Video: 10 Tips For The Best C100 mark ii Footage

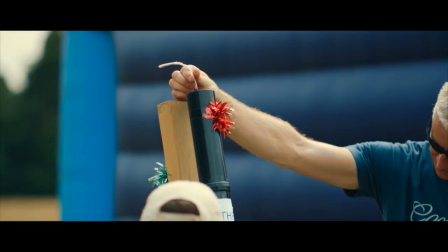(12:06)
Although as they have a much better image quality and they're much faster, I generally use L lenses most of the time.
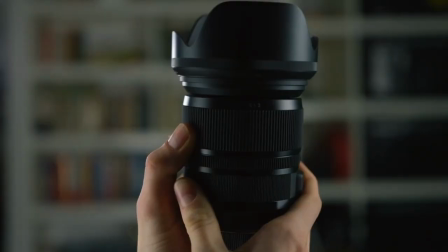(12:13)
Don't get me wrong, I love the Sigma lenses. In fact, I have two of them.
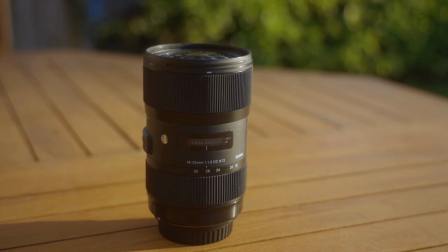(12:17)
The 24-105mm f4, as well as the legendary wide-angle 18-35mm f1.8 art.
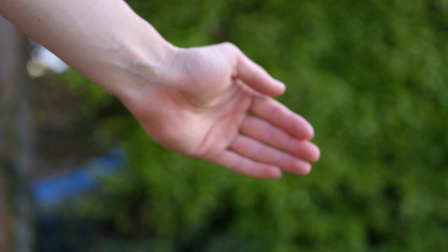(12:24)
They produce a lovely image, but for autofocus, they just can't keep up with the Canon lenses.
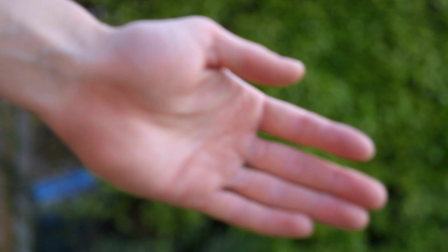(12:31)
They're noisier, slower, and the focus pulls don't quite look as smooth.
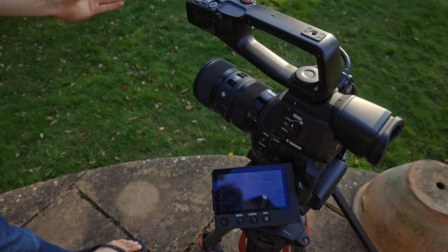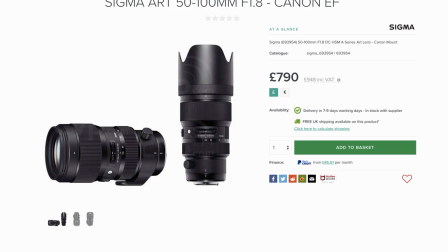(12:41)
And it's the same story for all third-party lenses. To be honest, these Sigma lenses are a best-case scenario.
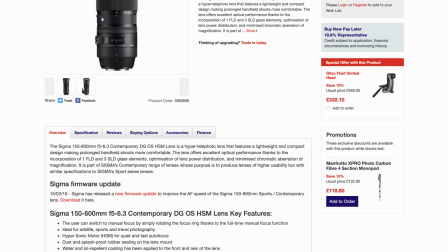(12:48)
I have seen much worse. Yes, third-party lenses are cheaper, and they offer some unique focal lengths.
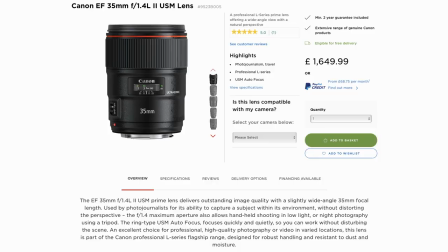(12:55)
But if you want maximum autofocus performance, then stick with Canon L lenses or the Canon STM lenses.
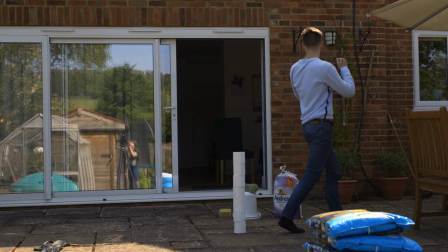(13:06)
Everyone loves slow motion.
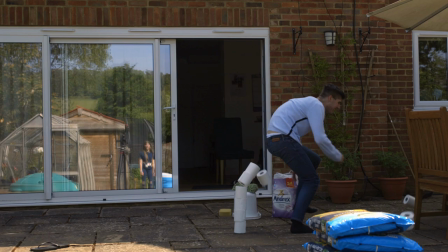(13:08)
One of the biggest improvements of the C100 Mark II over the Mark I was the inclusion of proper 60fps slow-mo.
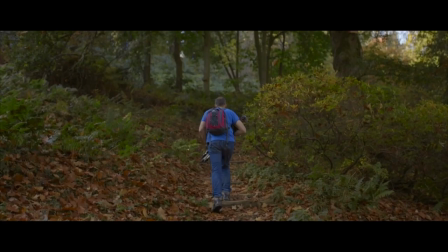(13:16)
In fact, the C100 Mark II gives you two ways of recording slow-mo, but which one should you use?
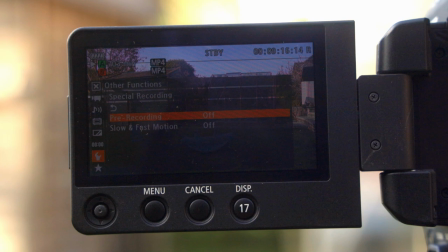(13:22)
The first method, slow and fast recording, slows down your footage in-camera. This is great for playing back your footage in-camera and means less work when editing, but there's one major disadvantage.
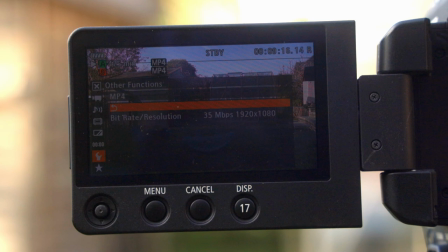(13:33)
No sound recording. The other method of recording slow motion is to set the frame rate to 60fps and then record normally. Yes, you will have to slow the footage down in post, but sound will be recorded.
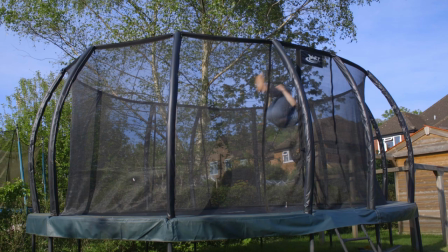(13:50)
Given how important sound design is for your video's production value, I prefer the option of recording in 60fps and then slowing down the footage in post-production.
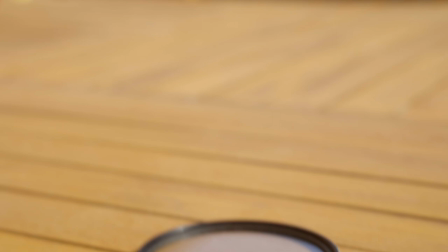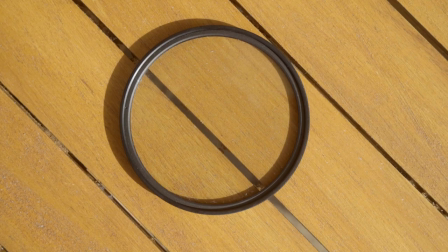(14:06)
And for my last tip, we have a tip that applies to almost any camera, not just the C100.
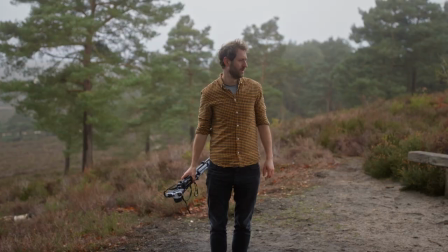(14:12)
But I really wanted a tenth tip and this is one of the coolest tips, so here goes anyway.
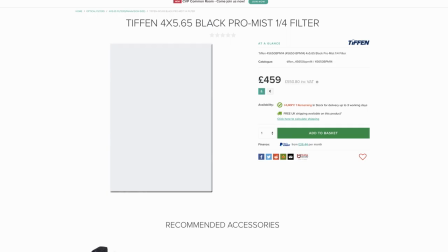(14:17)
The Tiffin Black Pro Mist is a diffusion filter. It's available both as a matte box filter and as a circular screwing filter like the one I have.
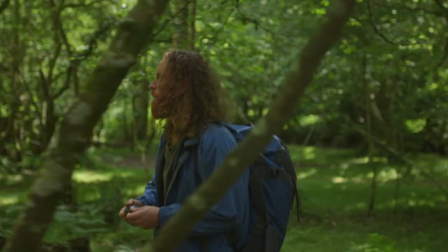(14:25)
It is on the pricey side but the results are just incredible and in my opinion they are worth every single penny.
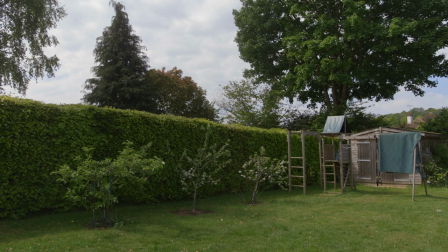(14:32)
It removes some of the sharpness out of your image but without touching the amount of detail and it also gives you a nice halo around any bright light source.
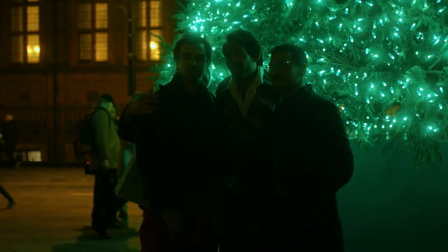(14:41)
I know that might sound a bit underwhelming at first especially considering the price but it has the power to take a
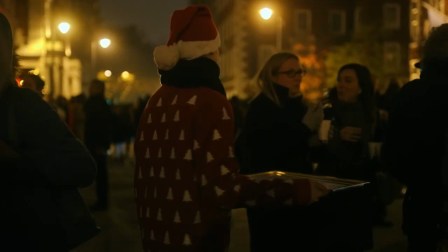(14:47)
significant chunk of videoishness out of your image and get you closer to that elusive film look.
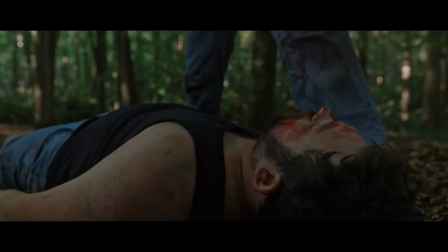(14:54)
And you don't need to do anything else to get the benefits.
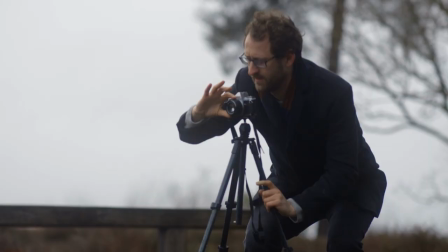(14:57)
I've used this filter on every single big project I've done in the past few years, and it's become one of my favourite underrated pieces of equipment.
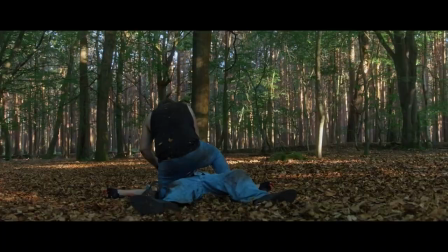(15:05)
I think it gives your footage a slightly vintage vibe, not too much. You still get a very clean look, but it just takes the edge out of your footage.
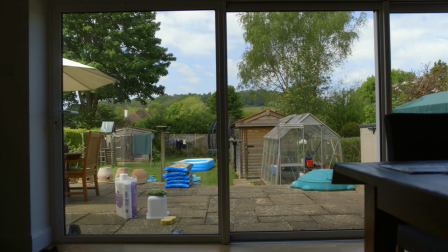(15:14)
Do you remember earlier when I was talking about blowing out highlights, and in particular the sky?
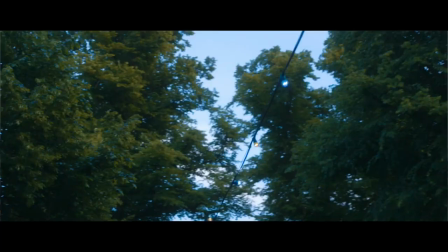(15:18)
Well, with this filter, because of halation, it gives any bright areas of your image a smooth roll-off, which can help hide any blown out parts of the image.
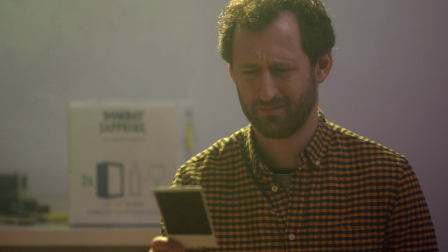(15:27)
It's the same sort of effect you get when you use haze or fog to soften your image. Honestly, I can't recommend this filter enough.
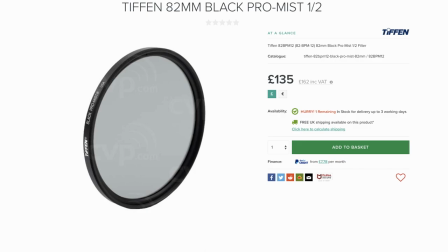(15:35)
I'm using the 1 quarter strength for a subtle effect, but there's also an 8 filter if you want to have an even more subtle effect.
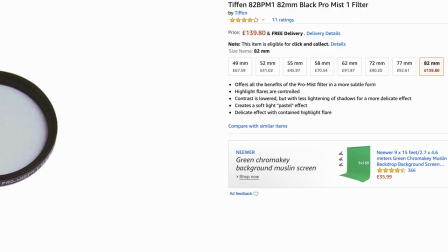(15:42)
But if you want a stronger filter, then there is a 1 half, a 1 and a 2 strength to choose from.
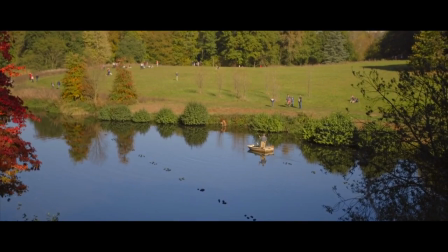(15:48)
So, there are my 10 tips for getting cinematic footage out of the Canon C100 Mark II.
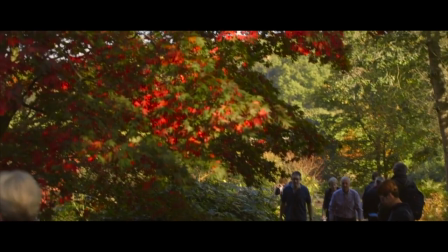(15:54)
Yes, there are other things to keep in mind like composition and lighting, but I wanted this list to be as C100 specific as possible.
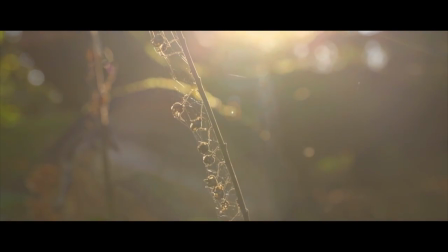(16:01)
I hope you found these tips useful and I hope that they help you to get cinematic footage out of your C100 Mark II as well.
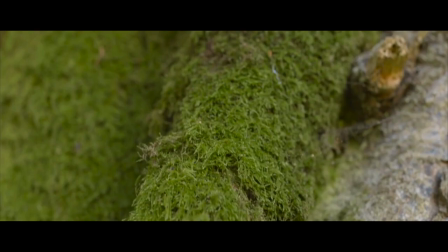(16:08)
If they did, let me know in the comments down below and let me know what you found when you applied the tips to your work.